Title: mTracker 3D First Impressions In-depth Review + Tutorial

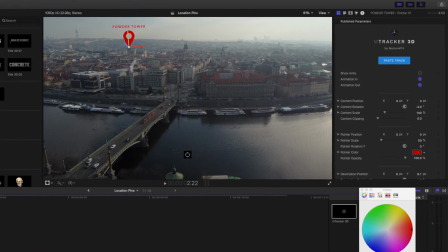8:19 Looks like the track has done a pretty good job there. I'll do my usual thing with the noise and blur.
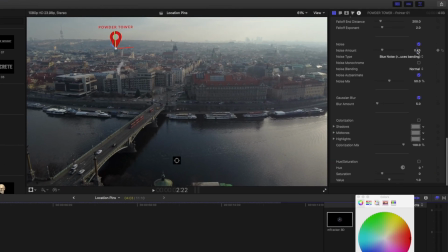8:24 So I'll add a blur, I'll add some noise, and I'll set that to 0.1. In this case, I wouldn't necessarily worry about a shadow too much on the buildings there, so I'm going to turn the shadow off. We'll deal with the shadows in a bit when I put a pointer here in the river.
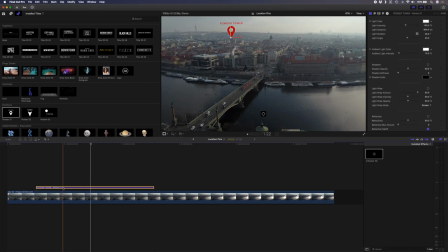8:39 Okay, so now I'm going to copy this title layer by holding down Alt, clicking and dragging, and I'll put it roughly over here. I'll now need to repaste the track on this title because I've moved it from its original position over here to later on in the shot. So I'll just select the title and hit Paste Track because we've already copied it from before, and I'll hit OK.
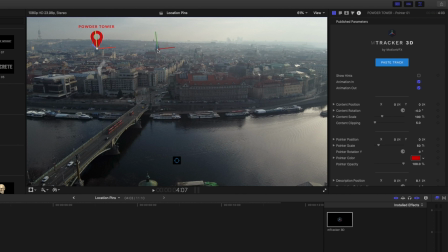8:57 For this one, I want to position it over here above this tower. So I'll do that. I'll adjust the rotation slightly, and I'll change the title here to Church of Our Lady Tun.
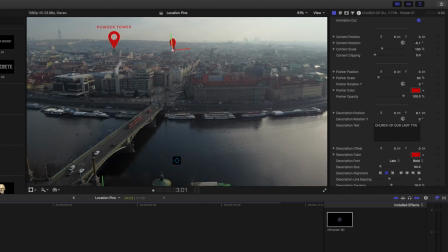9:12 Let's check the track.
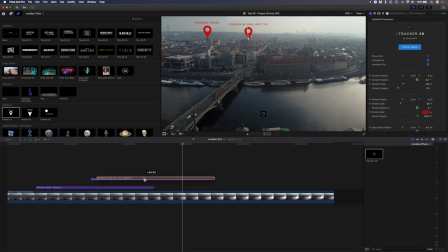9:16 Looks good. I'll do another copy of this pointer and I'll put that roughly over here. Then I'll paste the track yet again, and I'll position this one roughly over here where this church is.
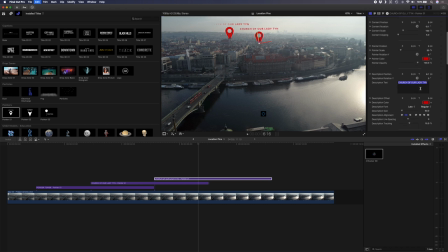9:31 Change the rotation, and I'll change this text to St. Nicholas's Church. Then I'll make one more copy and I'll paste that roughly over here. And for this one, let me paste the track again.
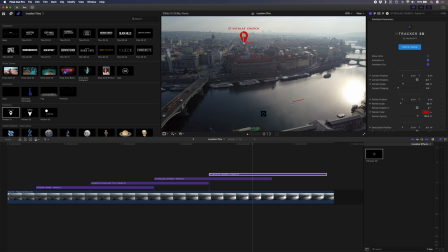9:50 And this one I'll position here in the river. Somewhere about there.
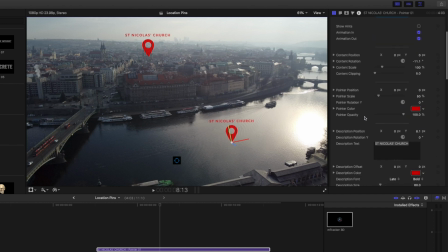9:59 I'll adjust the rotation again, and I'll change the text here to Vltava River. So now this one, because of the angle of the sun, there would be a shadow here. I'm not too worried about it in the buildings because it'll be difficult to determine where the shadow actually is here.
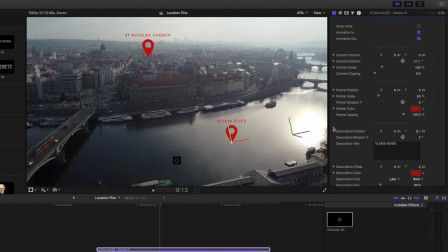10:15 But here, it would be very obvious if it was missing. So I'm going to come down to the shadows and I'll turn that on. And then here I can adjust the light rotation, which would be something like that. I can also change the light angle to make it a longer or shorter shadow. The sun's fairly low down, so it has got quite an angle to it.
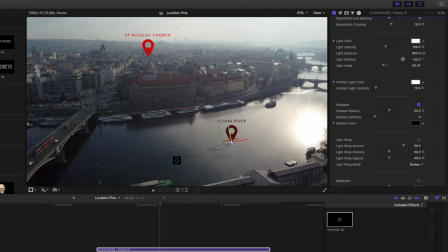10:34 So probably something like that would look more realistic. This title's gotten a lot darker because the sun or the light source is now technically behind it.
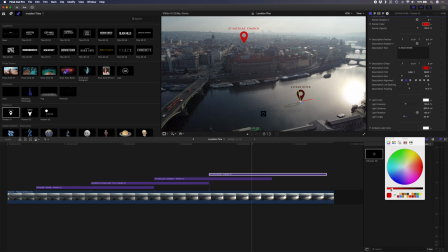10:42 So I'll come in here just to this pointer color and I'll try lighten that up a little bit, just so it doesn't look too dark. And I'll color pick that same color from the pointer for the text. If I play that back, this is what the shot looks like.
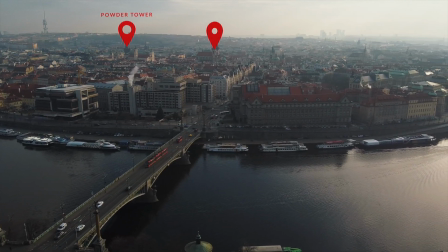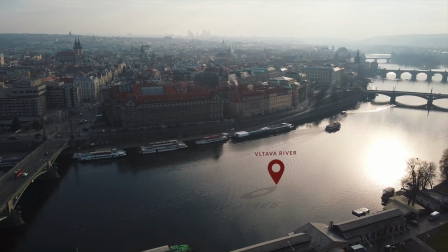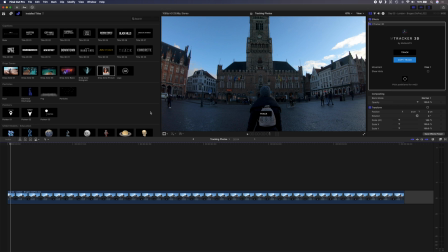11:11 For this example, I'm going to track and add images to this GoPro clip. I've already tracked the shot to save some time, so I'll copy the track and then I'll drag this drop zone picture in and I'll retime that to the end of the clip
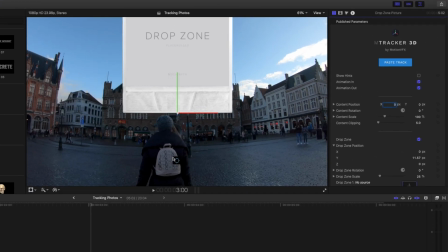11:26 and I will paste the track. I'll hit OK, select the positioning tool, and I'll track a point somewhere here on this building.
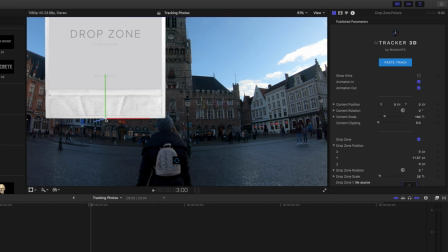11:34 I'll hold down Shift so that the orientation doesn't change and I'll put it over there. I'll scale this down,
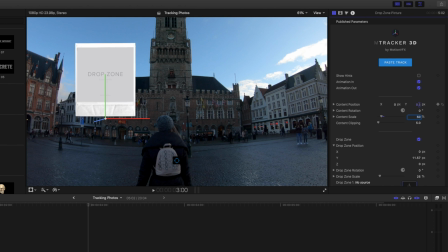11:41 let's say about 50%, and I'll position it slightly just so that it's a little bit higher and a little bit to the side.
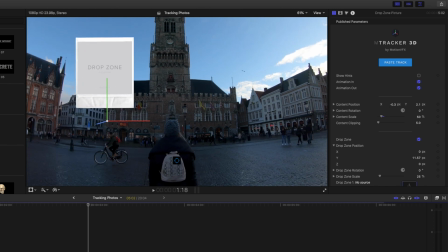11:48 Let's just scrub through there to check the track. That looks pretty good to me. So now we need to drop an image into this drop zone.
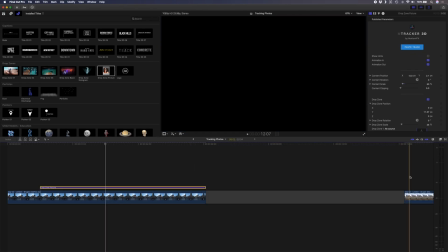11:57 So what I'm going to do is just grab one of the images I've brought here already, select the drop zone,
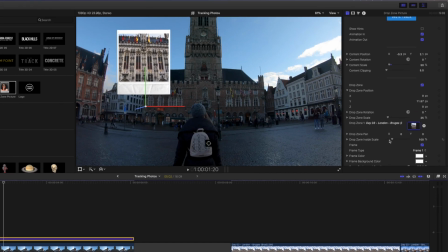12:05 and select that photo. I'll apply that clip. And then I can just change the scale to get the image to fit a little bit better in the frame.
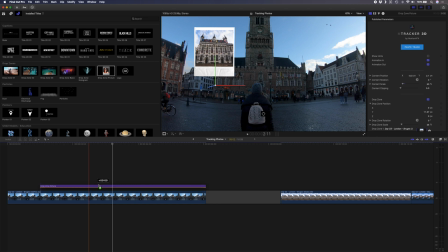12:13 Something about there. I'll duplicate this layer by holding down Alt and I'll retime it to fit.
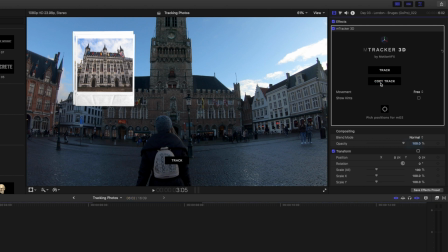12:19 The first thing I need to do is paste the track again. So I'll copy the track and paste it onto the second title.